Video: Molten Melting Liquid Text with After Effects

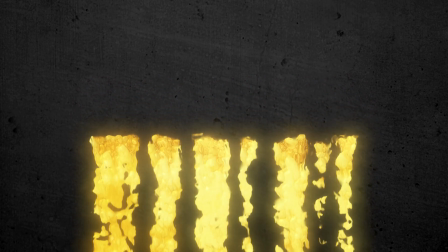[0:00]
Hey guys, welcome back to another tutorial. In this demo, I wanted to kind of show an idea of how to get a molten material to kind of melt text.
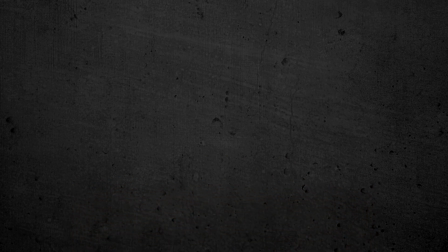[0:07]
So this is an effect that doesn't really exist natively in After Effects. There is the CC Mr. Mercury effect, which is a decent effect, but it doesn't emit from the alpha, kind of just emits everywhere, which makes it a little bit more annoying to use. So I'm going to show you some very simple techniques to get particles to kind of drip, that kind of look a little bit more viscous.
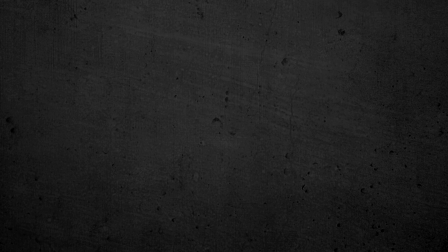[0:25]
That said, there are plugins out there that are going to be able to achieve this effect in a lot better way, like you will actually be able to track the texture a lot better, gonna change the viscosity of the fluid. But I think this is gonna be a pretty decent way to get a pretty close result.
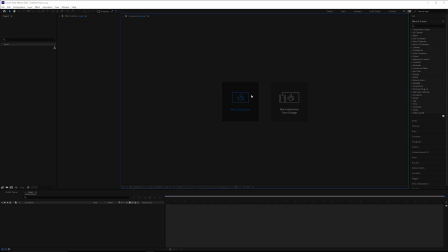[0:41]
All right, so if that sounds good, let's get started. All right, so let's make a new composition. Here I'm using UHD 4K, 30 FPS and 150 frames.
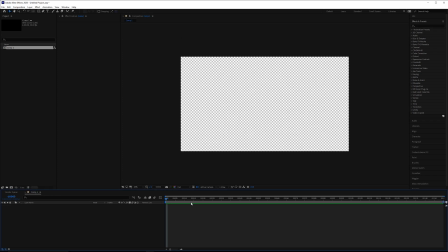[0:50]
That'll be more than we need, but that's fine. Let's go to the type tool. Now for this, I do recommend using a font that is a bit thicker.
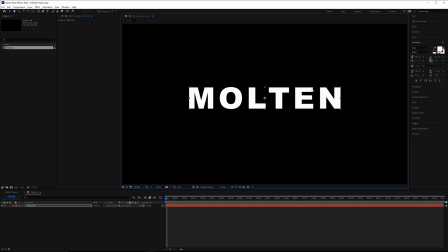[0:58]
If you use a really thin font, this is not really gonna work particularly well. I'm gonna import a gold texture. I'm gonna take that texture underneath my text layer here, change the track mat to alpha. And then on the text, we'll grab a simple choker effect. We'll just have this hold for about a second, so about 30 frames or so.
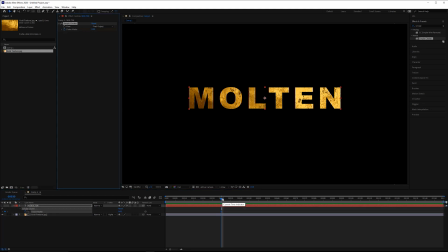[1:14]
And then we'll start animating this. This will just give us a little bit of a handle. We'll click U to see the keyframes, and then we'll go forward 2 seconds, so frame 90. And then the choke mat, we'll set that to negative 100. And what the simple choker is gonna do, it's gonna allow the borders of the alpha to expand,
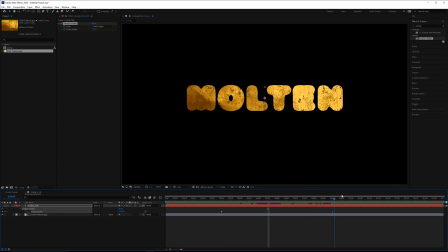[1:31]
and then it kind of looks like it's melting into itself, which is a pretty cool effect. Now we can further this by adding a roughen edges effect. Now on the roughen edges, at frame 30, we can make sure the border is at 0. And then at frame 90, we can say this is something like 60, kind of roughens that border up a little bit.
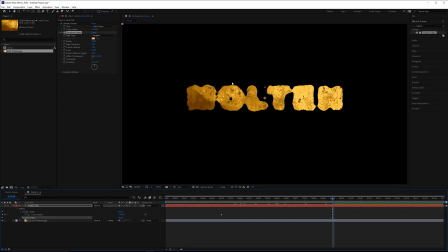[1:48]
Then on the scale, we can increase the scale, maybe something around 150. Now we can also make that move and grab an evolution effect, hold down Alt and click the stopwatch, and then we'll set an expression, something like time times 90. So every second it goes 1/4 revolution to give it a little bit of extra motion there.
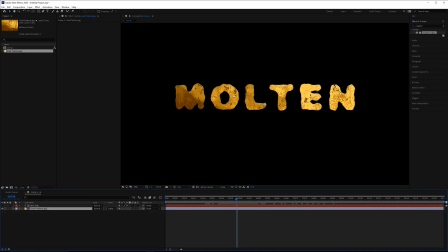[2:07]
And then for the interior itself, the actual gold itself, we can add a little bit of motion there with a turbulent displacement effect. So for the size, we'll do something like 20. And then for the evolution, we'll add another expression. We'll do time times 360. So every second it goes one full revolution. Let's kind of add some extra motion.
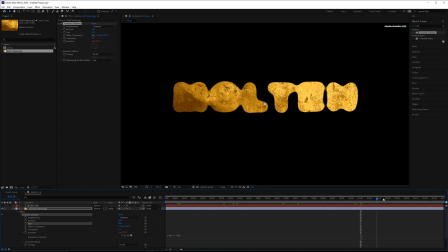[2:27]
It kind of makes it look like it's in liquid form already, or it's about to start kind of melting down, right?
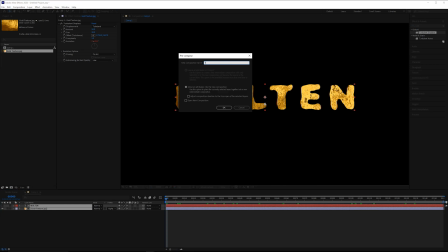[2:32]
So we can take both of these, pre-compose them, and call this exactly what it is, text with texture.
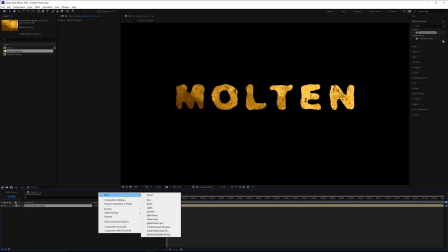[2:37]
So next we can grab a solid. We'll use this as a mat.
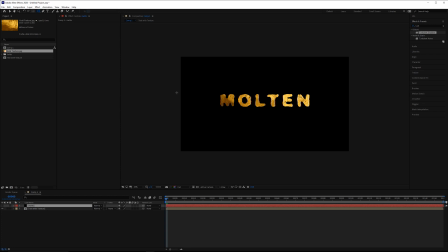[2:42]
Turn this layer off, zoom out, grab a rectangular mask tool. Let's kind of roughly go over like this.
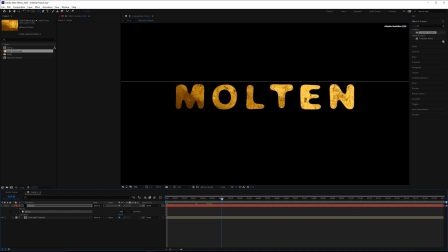[2:49]
At frame 30, we can set a keyframe here on the mask path.
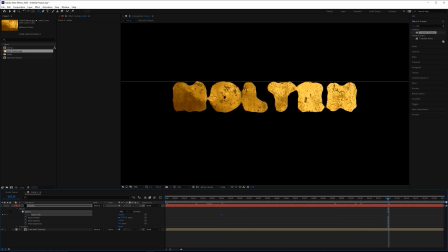[2:53]
And then by frame 120 or so, we'll just pull this down so it's underneath here.
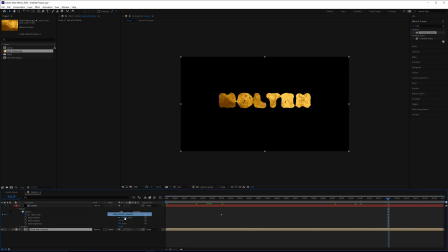[3:01]
So on the text with texture layer, change the track mat to alpha. And now we've got just a simple wipe. Now, the reason I don't use the linear wipe effect is this is a lot more robust.
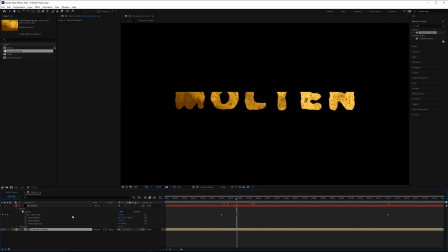[3:13]
So for one thing, you could add multiple different masks and have them all at different rates. So you could have each letter kind of melt individually if you wanted to.
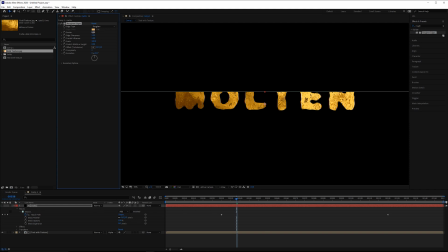[3:25]
Or you can add a roughen edges effect to it, which will make that line no longer perfectly straight, kind of just give it a little bit of variation. Again, we can add a time expression to the evolution. We'll do something like 90 again.
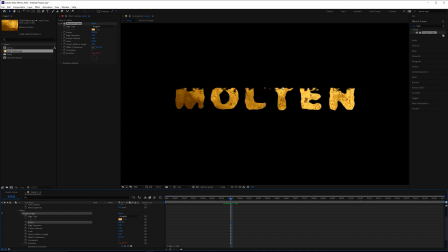[3:41]
So as that mask comes down, it's not perfectly straight, kind of adds a little bit more detail to it. Could also increase the scale, something like 250, make that a little bit smoother.
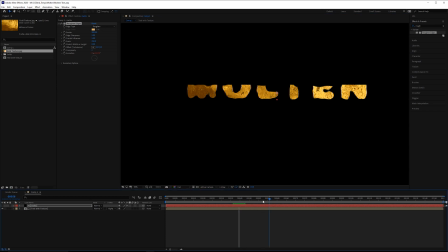[3:52]
Okay, now to really make this look like it's going to melt down, we really need to stretch out this text. So on the text with texture, let's grab a CC scale wipe effect. And for this, we'll change the direction to 180 degrees. And then at frame 30, set a keyframe with the stretch at 0.
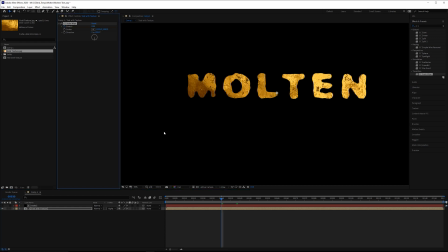[4:08]
Click U to see your keyframes. And because this matte edge is going a little bit quick, what we're gonna do is just disable the mask really fast so we can see what we're doing.
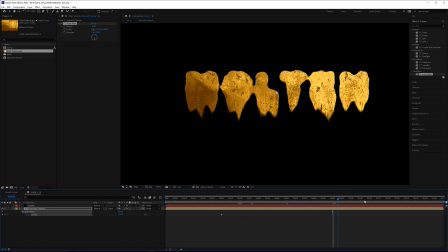[4:22]
Change the stretch here to about 15, when it pulls it down a little bit. And then by frame 120, we could pull that down to about 25. So it goes a lot further, something like that. Now, this is a pretty cool effect just to use on its own, but we are gonna go ahead and actually get those dripping particles.
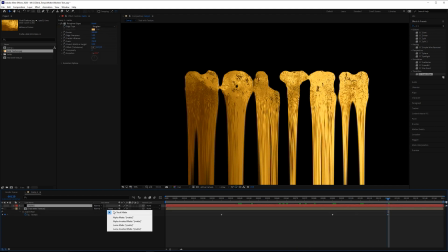[4:38]
Now we can go back to this mat, change the track mat back to alpha, and then we do need to reposition this.
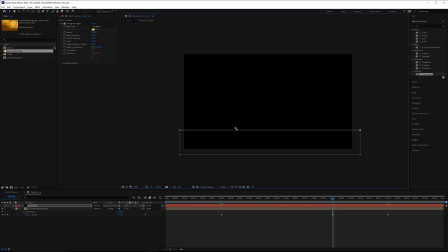[4:44]
So at about frame 90, we need to pull up this mask so it's about there or so, just so it doesn't go quite so quickly. And then we can go back and tweak those if we need to. All right, so then what we can do, take these layers and pre-compose these. And we'll call that text with texture and matte.
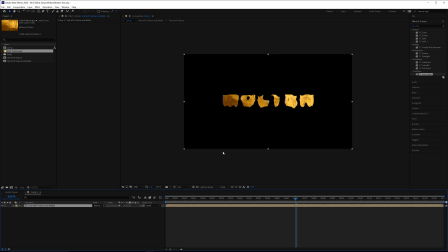[5:01]
It's best to be wordy if it at least makes sense. When you start doing pre-comps inside of pre-comps, it gets very, very confusing.
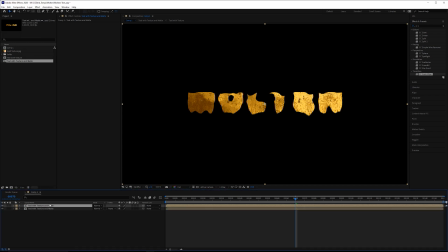[5:09]
All right, so at this point, what we can do, we can make a duplicate of this. And on the duplicate, we can call this particles. We can grab a CC Particle Systems 2 effect.
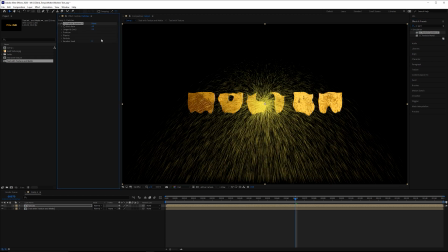[5:18]
Make sure you grab the Particle Systems 2 and not CC Particle World, because we need one of the features that this one has that World does not. Then we're going to open up Particle, Physics, and Producer. So the very first thing here, let's change the particle type to Faded Sphere.
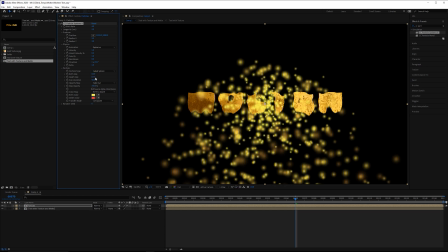[5:34]
Change the max opacity to 100%. Birth size, we'll keep that at about 0.2, and then the depth size, we'll also keep that at 0.2, so they're all the same.
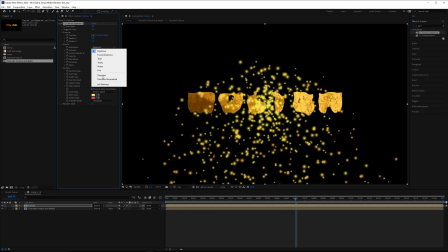[5:42]
For the opacity map, we'll say constant. For the physics animation, instead of doing explosive, we'll do direction, and then we'll change the velocity to 0.
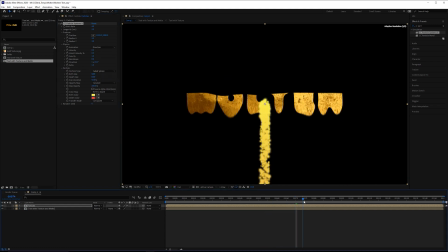[5:50]
So we just want these to go straight down. And by doing that, we've kind of confined the area with which this kind of emits to a really, really small sphere.
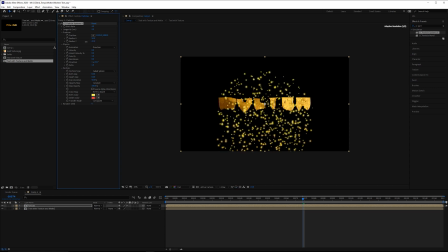[5:59]
So on the radius X, I want to make sure that you pull this out, and then on the radius Y, I'm going to do the same thing. If you keep this value too low later on,
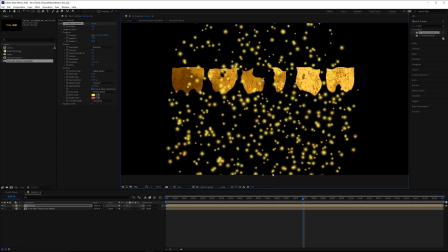[6:07]
when the particles are supposed to be kind of emitting from the area where this kind of stretches out, they'll kind of stop and you'll kind of wonder why there's no particles there.
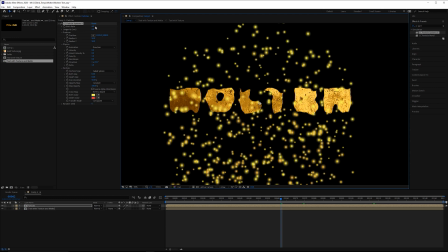[6:15]
So make sure the emitter is large enough. But if you make it too large, you really have to increase your birth rate to see those particles. All right, so the most important thing here is the source alpha inheritance. So click on this.
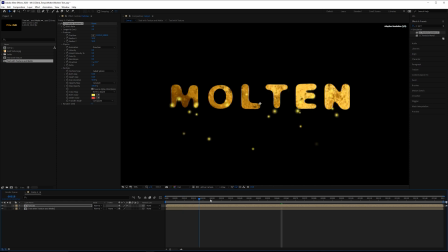[6:26]
And this means that the particles are only going to emit where there's pixels occupying the alpha channel.
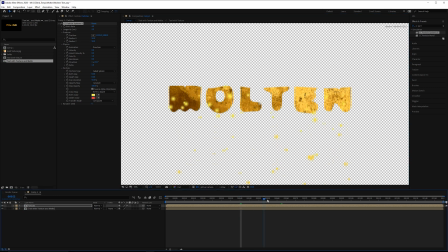[6:32]
If we toggle our alpha here, you can see that anywhere where there are no pixels in the alpha, there's going to be no particles emitting from that.
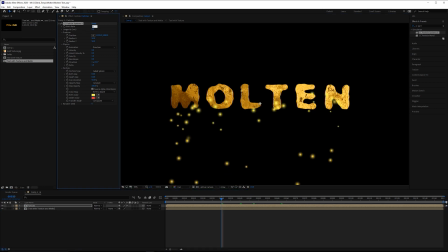[6:40]
All right, so at frame 30, we can change our birth rate to 0, set a keyframe, and then by frame 60, we can increase this to something like 500, something kind of like that.
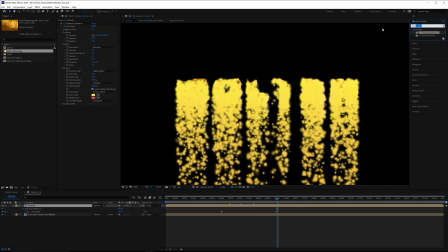[6:52]
To make this kind of look like these are all kind of one piece, I'm going to grab roughen edges again. We increase the border to about 25, and this is going to make it look like these are all kind of connecting to each other, kind of dripping from each other.
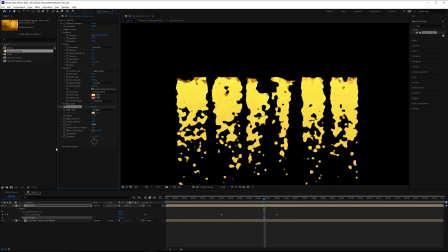[7:06]
You can also increase the scale to about 200. And then on the evolution, we can again add time expression. You could do something like time times 180, just so they're always going to be moving a little bit.
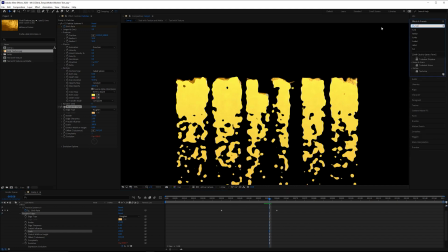[7:17]
And then after that, we're going to add a turbulent displace. And on the turbulent displace, we'll lower the amount down by half.
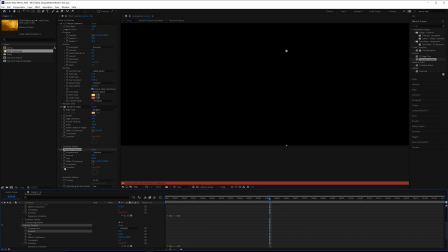[7:23]
And on the evolution on this, we could do the same thing. Now these are dripping a little bit too fast.
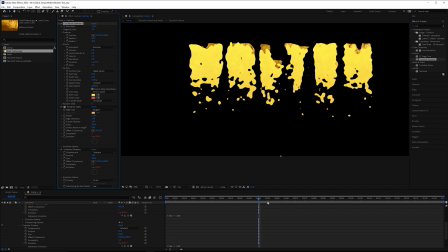[7:29]
So I'm gonna go to the gravity, just lower the gravity by about a third. So if you wanna make it look a little bit more viscous, just lowering the gravity helps quite a bit.
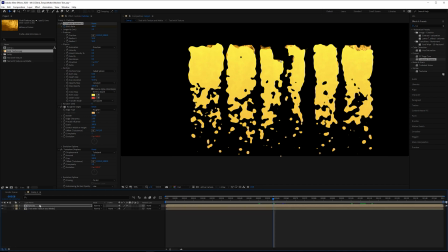[7:38]
Right, so I'm gonna collapse this particles layer, pull this underneath text with texture and matte, and then I'm gonna grab a copy of this gold texture.
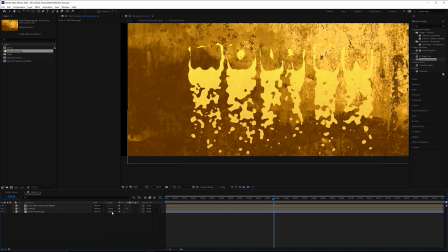[7:46]
Now on the gold texture, I'll change the track matte to alpha. And basically now this looks like it's just one continuous texture that's falling.
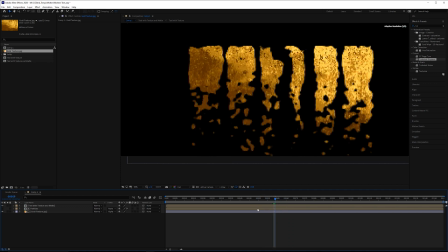[7:52]
So this is the idea. This is what we actually want to achieve here. Now, because the texture doesn't move, we need to manually animate this.
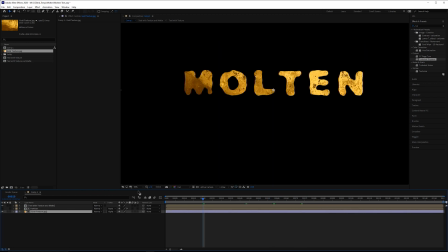[8:00]
So starting at frame 20, click P for position. And I'm actually going to pull this up a little bit to like here.
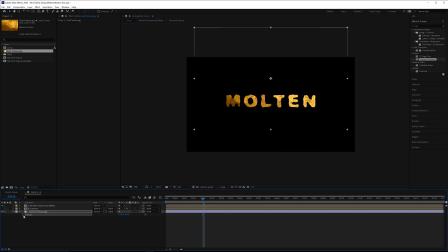[8:06]
Set a keyframe at frame 30 is how we started this. Frame 30.